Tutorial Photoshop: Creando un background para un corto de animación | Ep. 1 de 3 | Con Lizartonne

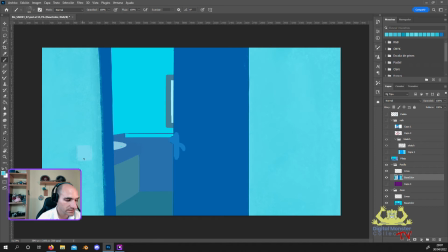[57:37]
Claro, las sombras aún, pues si está muy cerca la fuente de luz y tal, sí, pero en este caso no está tan cerca, entonces algo así un poco más tenue le queda guay. Y en principio, para ahora, para la pared nos vale así. Yo creo que luego ya, pues según vayamos avanzando, podemos hacer algo más de
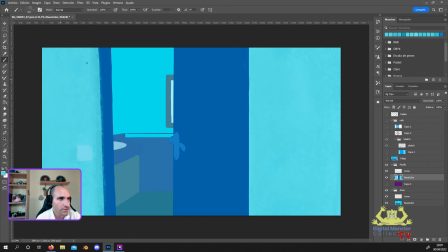[57:57]
algún detalle más, a lo mejor yo que sé, ponerle una grieta, bueno, eso según lo que vayamos viendo.
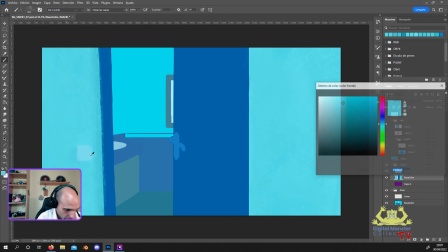[58:02]
Vale, entonces podemos hacer el interruptor, por ejemplo.
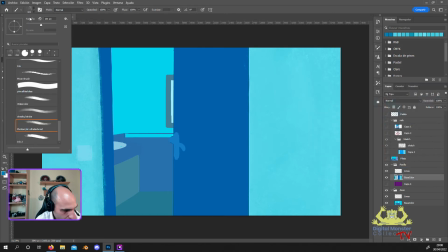[58:09]
También de este lado tendría un poquito de transferencia de color, pero esta parte pues vamos a hacerla con un pincel más chiquito.
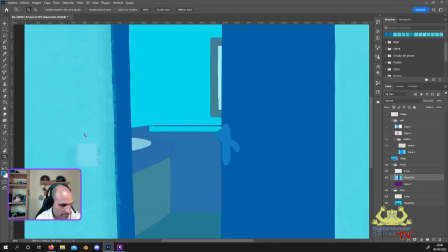[58:17]
Vale, aquí lo estoy haciendo un poco bestia, ¿vale? Pero luego lo vamos a retocar. Este material queremos que sea más plasticoso, ¿vale? Este sí que es brillante, entonces aquí sí que nos viene guay, pues que haya una transferencia de color mayor para que parezca un poco un reflejo.
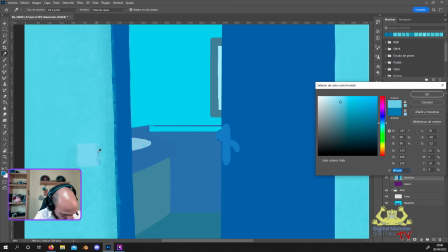[58:33]
Un tono así como, bueno, un intermedio así creo que estaría bien.
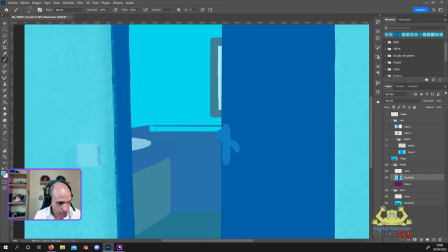[58:38]
Y luego pues vamos a tener que meterle unos brillos más duros también para que parezca que refleja la luz de manera, o sea, que está pulido, que es suave.
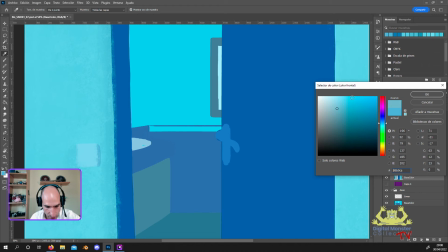[58:48]
Vale, y ahora para este lado pues le vamos a meter una sombrita ya un poquito menos tintada.
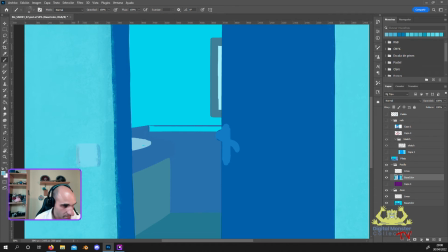[58:54]
Sería como algo así, por ejemplo. Y aquí igual necesito una referencia. Tengo ahí, vale. Sí, algo así más o menos.
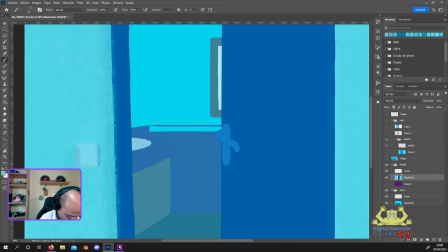En este caso, bueno, la luz creo que viene un poco más de abajo que de arriba, entonces podemos meterle un poquitito de sombra aquí, porque aunque bueno, puede tener la luz encendida o tener algo de luz que venga de arriba,
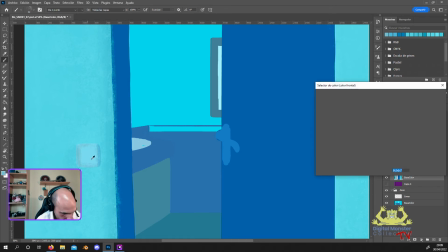[59:32]
tal, la luz principal va a venir de abajo. Entonces aquí, por ejemplo, pues le voy a matar un poco esta sombra que le he hecho.
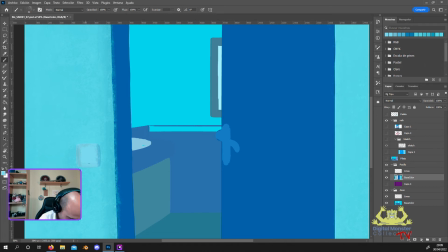[59:43]
Ahí más o menos, yo creo que estaría. Ahora,
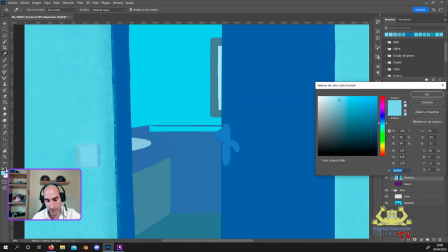[59:49]
Bueno, hay que definir lo que es el interruptor. Podemos hacerle una zona alrededor, así como un poco embellecedor. No, no le iría mal, algo así.
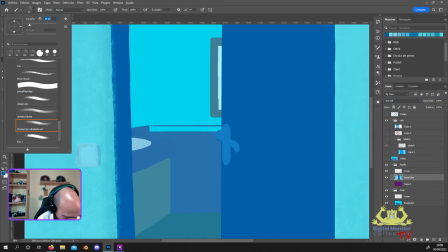[60:05]
Pincel más chiquito.
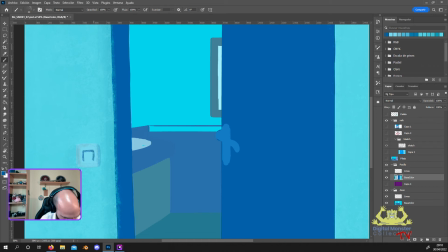[60:10]
Luego esta parte, pues la definimos un poquito más con la línea y ya queda un poco mejor. Bueno, a veces tienen pues estos embellecedores así los interruptores y los enchufes. Y no le queda mal así para que combine un poquito más con la puerta y se integre un poquito todo mejor así a nivel cromático,
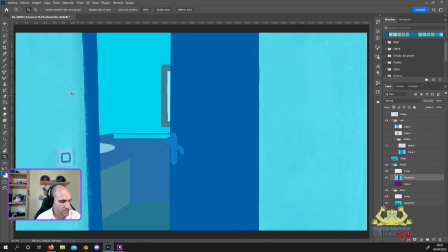[60:29]
porque si no se separa mucho y no queremos que sean cosas demasiado separadas. Vale, uy, va.
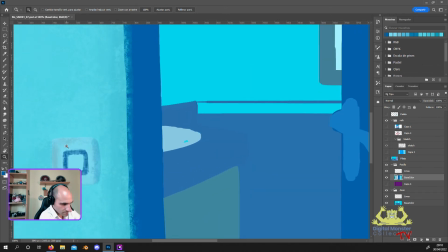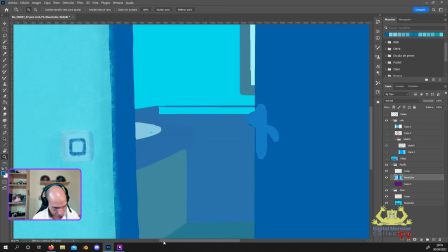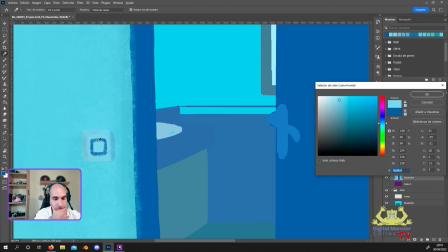[60:45]
Y pues le podemos dar un poquito de luz. Entonces ahora nos vamos a ir a una luz ya bastante más dura.
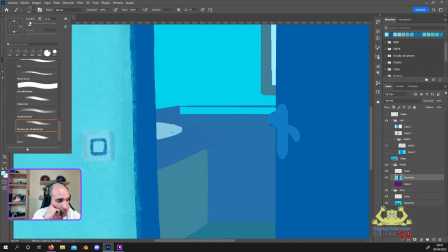[60:50]
Aquí sí que tenemos que marcarle la luz bastante fuerte. Luego le daremos algunos retoques ya más marcados todavía con la línea.
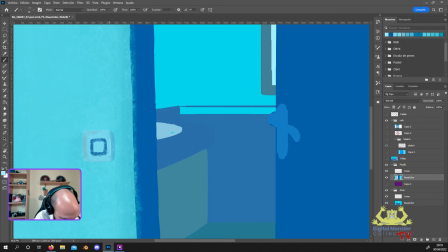[60:57]
Pero bueno, ahora mismo necesita pues unas zonas así bastante fuertes de luz. Por ejemplo aquí, creo que sería la zona más iluminada si la luz viene desde abajo. Y por aquí se difundiría un poquito porque se tiene que camuflar un poco con la transferencia de color que le hace el marco y un poquito de proyección de sombra.
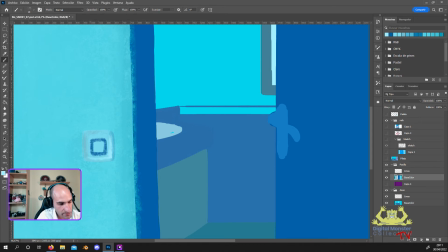[61:17]
Porque al final el marco, como tiene volumen, tiene un poquito más volumen que el interruptor, pues nada, se mete en el medio y proyecta un poco de sombra. Y luego pues aquí en la parte de interruptor, pues en el canto este también. Podemos meterle así un poquito.
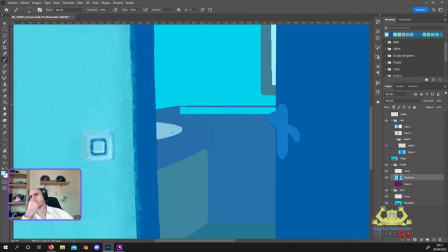[61:32]
Bueno, aunque se vería desde arriba. Bueno, sí, ahora lo matamos un poco para que no sea tan gruesa esa parte.
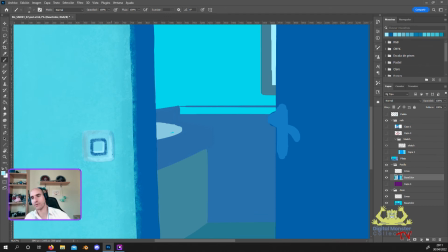[61:45]
Sí, estoy aquí copiando un poco el interruptor que tengo aquí al lado.
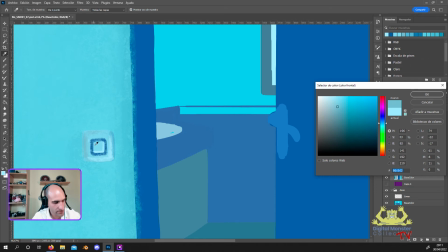[61:51]
Y aquí pues nada, tenemos que volver a coger sombra porque la parte del interruptor está levantada.
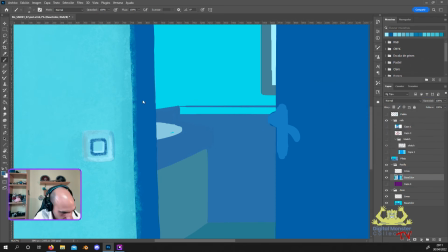[61:58]
Entonces vamos a sombrear utilizando este tono de aquí. Claro, porque los interruptores no son como los enchufes, necesitan marcar que están levantados. Tú si aprietas tienes que tener algo que esté levantado para poderlo apretar, así que sería aquí marcar esto un poquito,
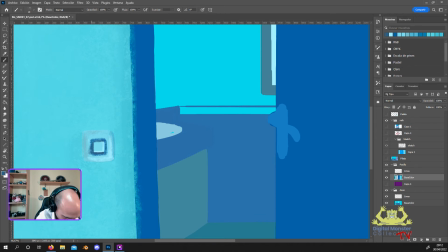[62:19]
sobre todo por el lateral.
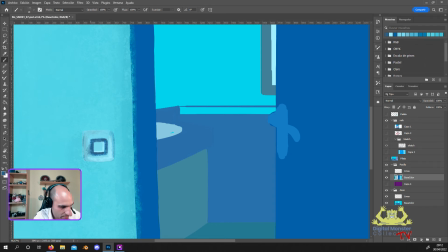[62:35]
Y bueno, esta parte, igual con la línea, pues ya le acabaré de dar también este acabado un poco más fuerte. Porque sería esta línea que se mete, ¿no?, de profundidad de donde está clavado, digamos, el interruptor.
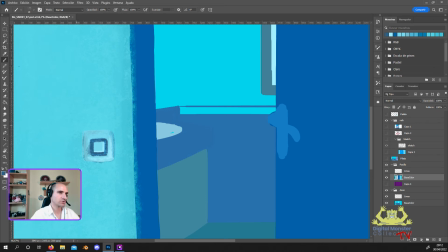[62:50]
Pero vamos, más o menos, yo creo que sería una cosita así. Vale. Voy a alargarle un poco esta sombra también aquí, porque sí que me da la impresión de que no proyecta suficiente y estaba un poco despegado de la pared. Ahora creo que un poco mejor.
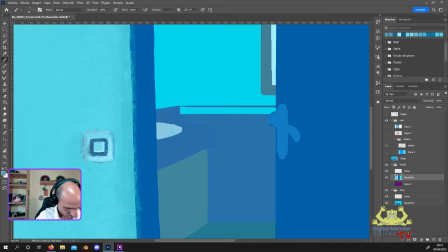Y ahora esta pues ya se la difuminamos un poquito más. Claro, es que tampoco le había metido la parte de arriba de sombra, porque no le había puesto que la luz de inercia desde abajo. Ahora creo que sí que mejor.
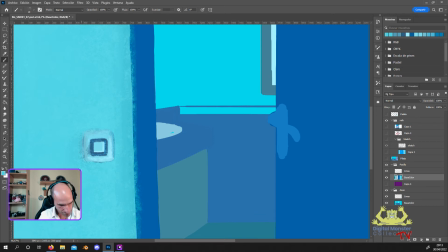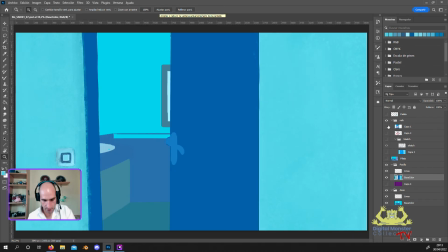[63:37]
Ahí sí, ¿no? Ahí yo creo que bastante guay. Recordamos el personaje, estaría como ahí.
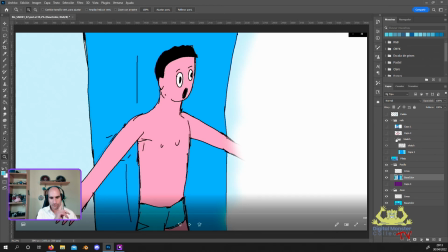[63:44]
Yo creo que ahí guay. Y nada, seguimos entonces con la parte de la puerta.
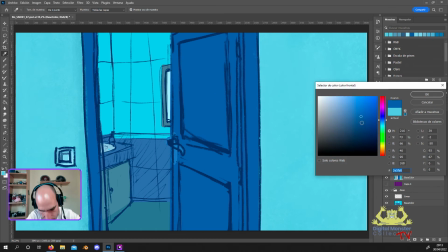[63:51]
Voy a definirle ya unas zonas así de sombra ya más claras. Este color, por ejemplo, nos puede valer.
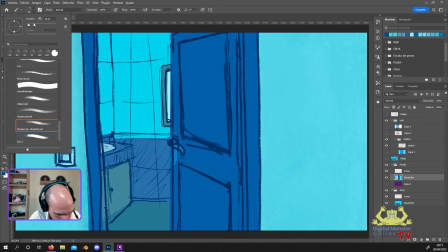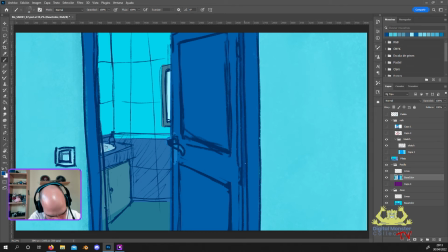Estoy marcando un poquito el ancho, pero bueno, ahora le ajustaré la perspectiva porque está un poco fulleiriña por el sketch. ¿Veis? Se me va hacia abajo esta.
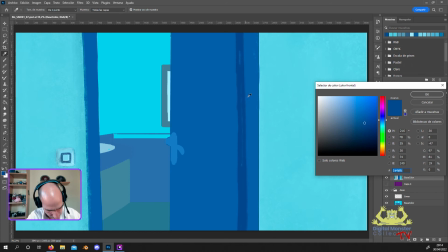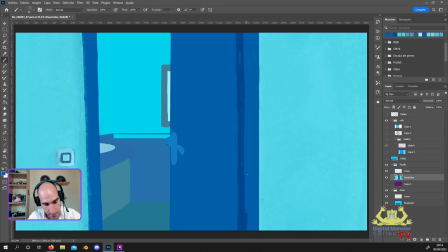[64:28]
Esto también se podría hacer en otra capa, pero la verdad es que, bueno, como esto me gusta más hacerlo un poco igual que cuando haces un cuadro, ¿no?, que estás pintando por encima todo el rato. Pues la parte del base color, pues un poco igual. Me gusta que los colores se mezclen entre sí. Entonces, si lo hago en otras capas, no me funciona igual.
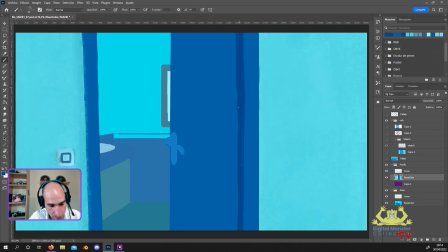[64:48]
Entonces, nada, prefiero hacerlo todo en la misma. Luego, eso, como es pintar por encima todo el rato, pues no pasa nada. La línea sí que tiene que estar aparte, porque claro, si luego quiero corregir la parte de pintar, pues pinto más por encima y ya está. Pero si quiero corregir la línea,
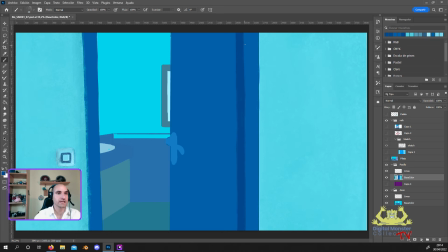[65:04]
voy a tener que pintar por encima del color, por encima de la línea, y luego hacer otra línea que seguramente cuando se cruce con otro trazo, pues se va a notar que está cortada. Y bueno, no queda igual, no queda igual.
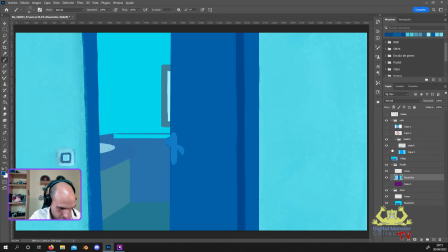La luz vendría de aquí, pero toda esta parte igualmente, como está hacia adentro del baño, estaría bastante sombreada. Porque eso, hay que tener en cuenta que la puerta no le está dando la luz.
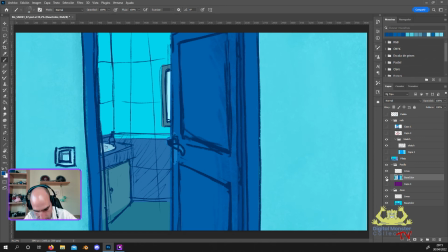[65:38]
En el canto a lo mejor aquí le daría un poquito, pero a partir de ahí ya no le daría. Entonces ahí podemos darle un poquito así de sombreado. Algo más tenue que no el de la junta.